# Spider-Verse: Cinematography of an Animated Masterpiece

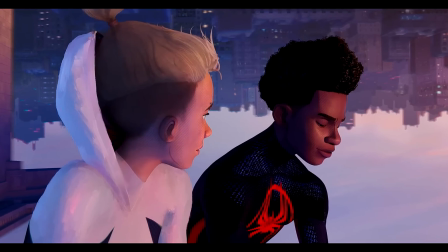500s
Yet they're sitting upside down on the top of a skyscraper.
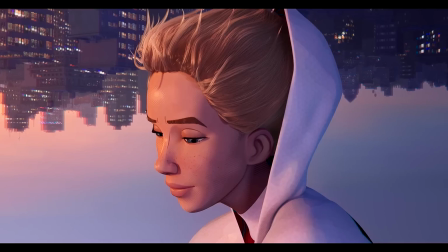504s
It captures a standard-looking two-person dialogue scene in a very different looking background that I think just really grabs your attention. And this brings us to another tip I want you guys to keep in mind with your camera movements in your short films.
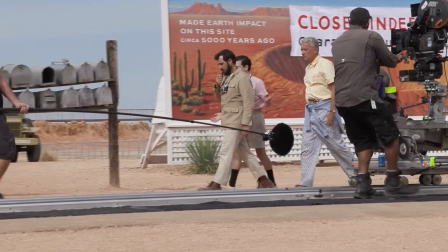517s
Camera movements should be used when it's necessary, because as you can see,
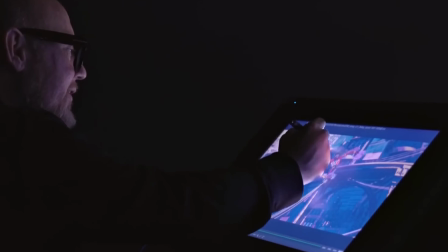522s
even though they have absolute control over pretty much every aspect of the camera movements, they still don't use it for every single scene,
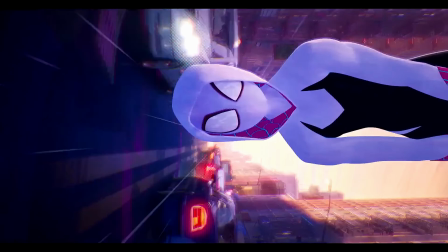529s
and that's because not every single scene or camera angle needs it. There's a lot of still shots, just like in regular live action movies. So just make sure you're using it when you need to. Have it be motivated by either a character walking, running.
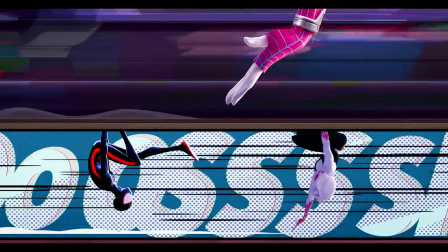545s
Be motivated. Everything should be intentional, like I keep referring to. Just never do something just for the sake of it looking really good. And ultimately, the cinematography should not be taking away from the story, right?
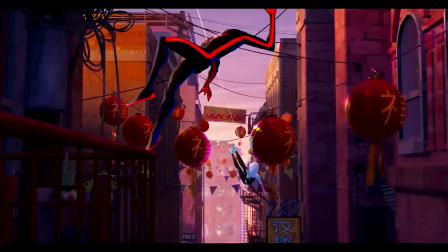559s
The cinematography should be elevating the story. What the story needs, the cinematography gives.
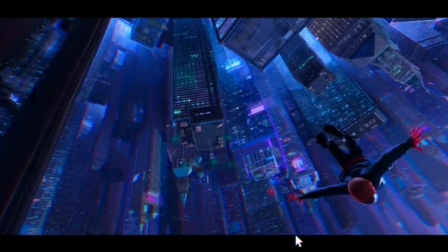565s
This shot, if you look at, they have all the buildings set up in a way that's terribly stretched,
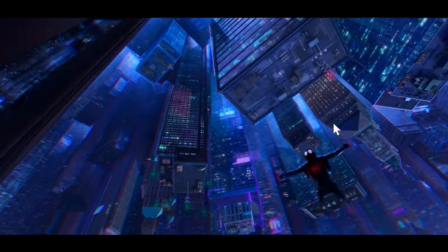571s
curved in so that the camera gets the right angle to have this beautiful curving right there.
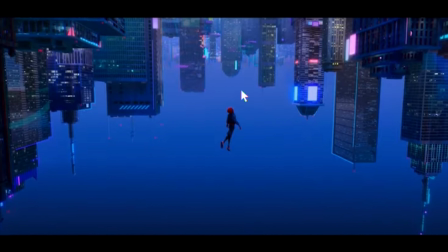579s
And this shot is also metaphorical. He's rising up.
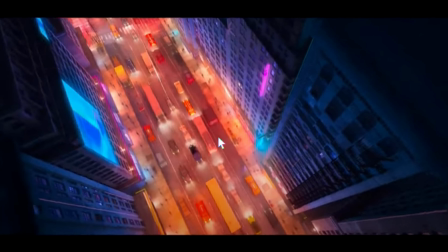581s
I mean, this may be more of a choreography thing, but from this point on, from the moment that he swings up with the music, he just keeps rising.
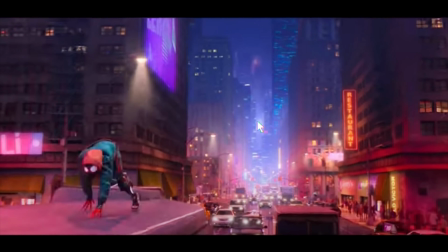589s
I mean, he just goes up and up and up and up, and it really builds the tension there.
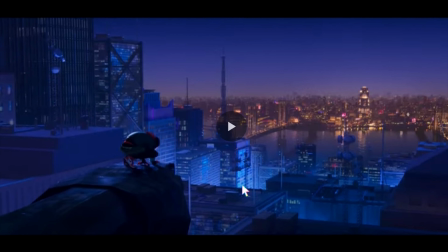594s
And that's still pretty much up until it all stops. Until it all stops there. go see this movie.
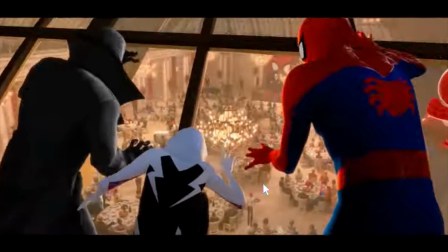600s
Go see the movie, please. It's amazing.
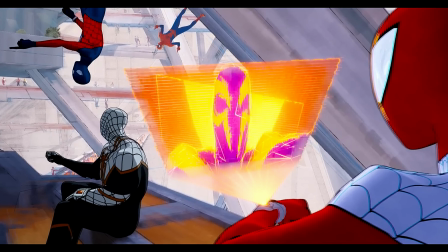603s
Some major takeaways that I take away from watching something like this are how well they use layers,
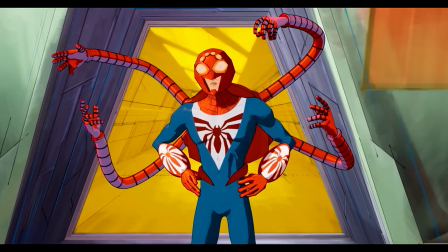610s
whether that's foreground and background, and color to distinguish the subject.
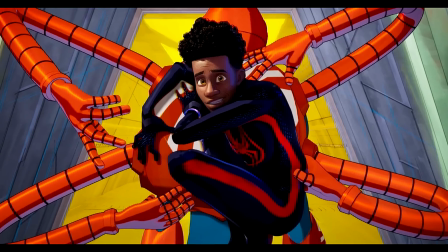616s
And they also really use lighting. Even though it's animated, lighting is also used just like it is in live action,
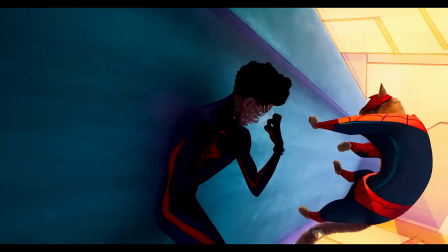624s
where all the light has motivation and also helps with that distinction between foreground and background and midground. Obviously, the compositions and the color all do something to make the audience feel a certain way, and I think it works really well in multiple parts of the film.
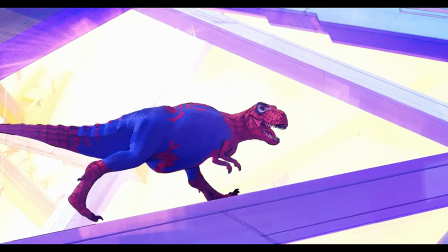640s
Those are some of many things to take away from these two awesome films.
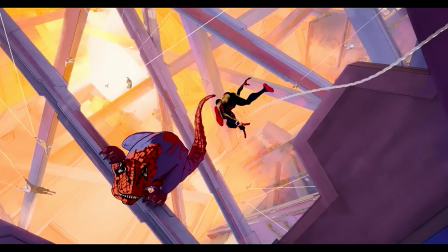644s
I think something audiences can really take away is, number one, absolutely just enjoy the ride. But if there's anything to learn, it's that there really is like a beauty in having all this chaos, having all this crazy energy, and more importantly, doing it with intention, doing it in places where you know it'll hit, understanding that every part of that movie, every little thing you see was an intentional decision of somebody who worked on it. And I guess you can really appreciate the movie even more for that.
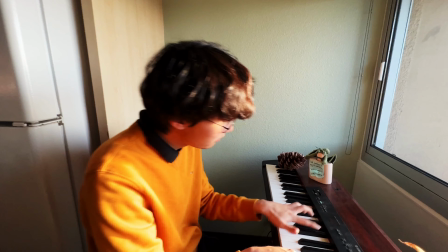671s
I think another cool piece of advice is to find people that are also very passionate about filmmaking to help you.
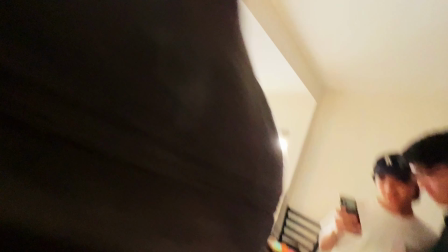680s
I mean, without people like them, I wouldn't have been able to bring in these three amazing guests in today's video, right?
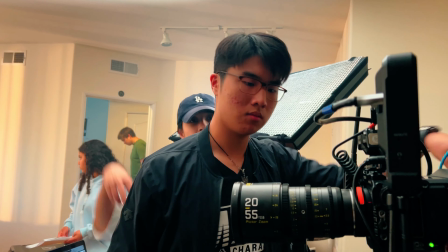686s
And a really great way of finding these people are to connecting with them on Instagram, reaching out, right?
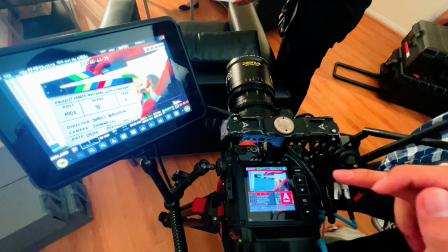694s
Asking a friend of a friend, just sending a DM. And another really great way to build this community is by going to film school. I'm a student at USC School of Cinematic Arts, and I've been able to have a really great time building a community there. And if you guys want to know what it's like to go to film school, and check out this video right here. Well, I hope you guys the best on your future filmmaking endeavors, and I hope you guys are able to learn a lot from this movie to apply these cinematic techniques in your next film. I'll see you guys in the next video. Peace out.